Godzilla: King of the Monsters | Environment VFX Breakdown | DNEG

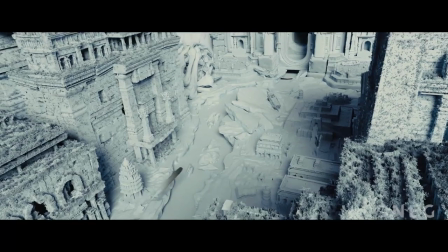King of the Monsters features the ruins of a lost ancient city sunken beneath the sea.
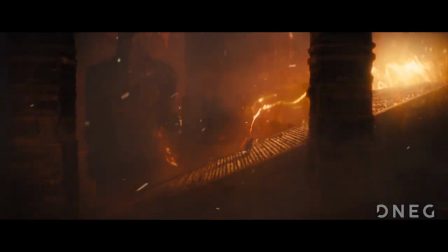After Godzilla is wounded, he retreats to the city to absorb radiation and heal, and the character set out to find and awaken him by detonating a nuclear bomb.
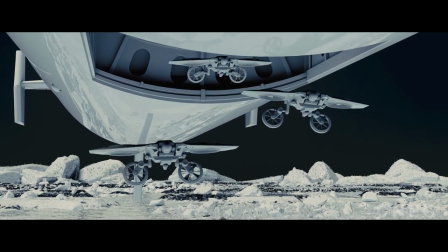The sequence functions as a travelogue as the submarine heads from a dark,
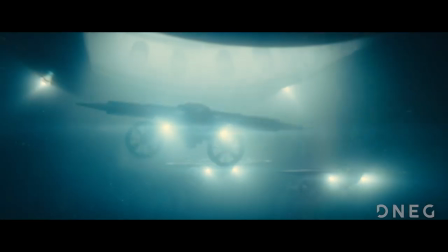rocky underwater landscape through the outer layers of the city and toward the much larger and more grand central areas surrounding Godzilla's volcanic temple.
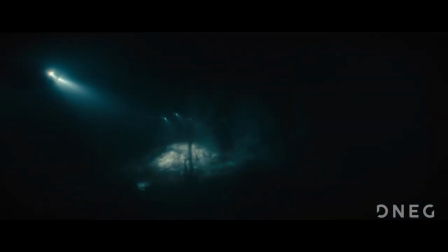The layout of each shot was unique since the sequence progresses in scale and grandeur from shot to shot and so we built a library of 20 ruined buildings to pull from.
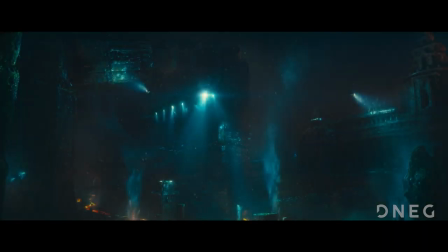The city predates many ancient cultures and so contains deliberate design implements from multiple sources, Mesopotamian, East Asian and Central American.
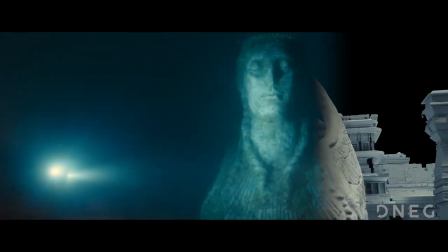We built the city to suggest that it was hewn from natural rock and so we studied examples of real monolithic architecture around the world,
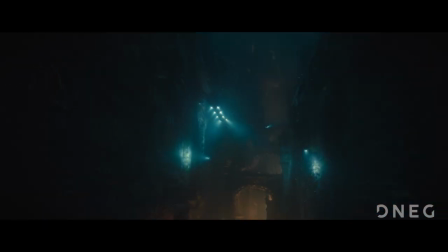from Petra's treasury to the Lycian tombs in Turkey and rock-cut cave temples in India such as Ellora and Baja.
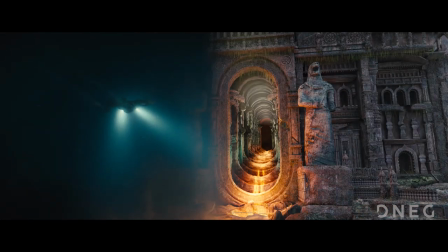With the buildings in place, we decorated them with monster-headed statues and murals to tell the story of the city's history, and then all of the city assets went through a process of ageing and degradation in Zebrosh,
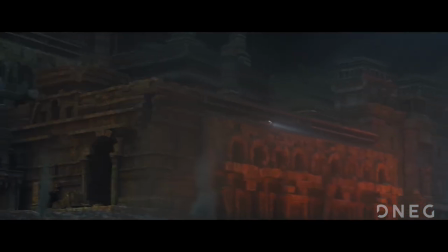texturing, and finally by scattering debris, coral and animated caches of seaweed and seagrasses to add subtle motion and light play.
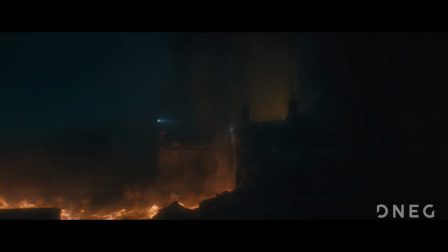Additional detail was added with shipwrecks from different eras strewn around the city,
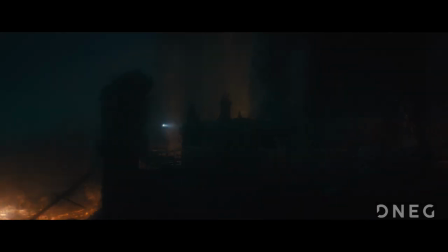and through the use of a library of effects elements such as hydrothermal vents, lava streams and marine snow to add scale and complexity.
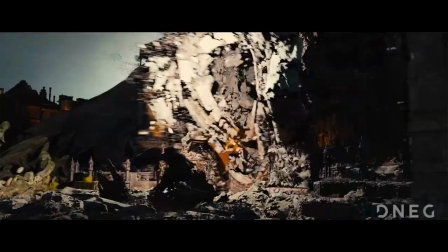Finally the city is destroyed as the nuclear bomb detonates, the leading edge of a shockwave fracturing the buildings and landscape.
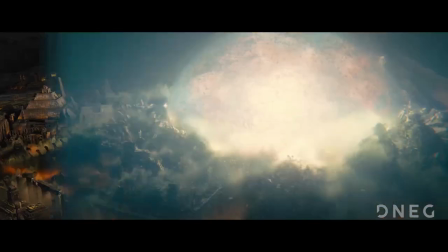It was extremely rewarding to create an environment that had to convey an unspoken history.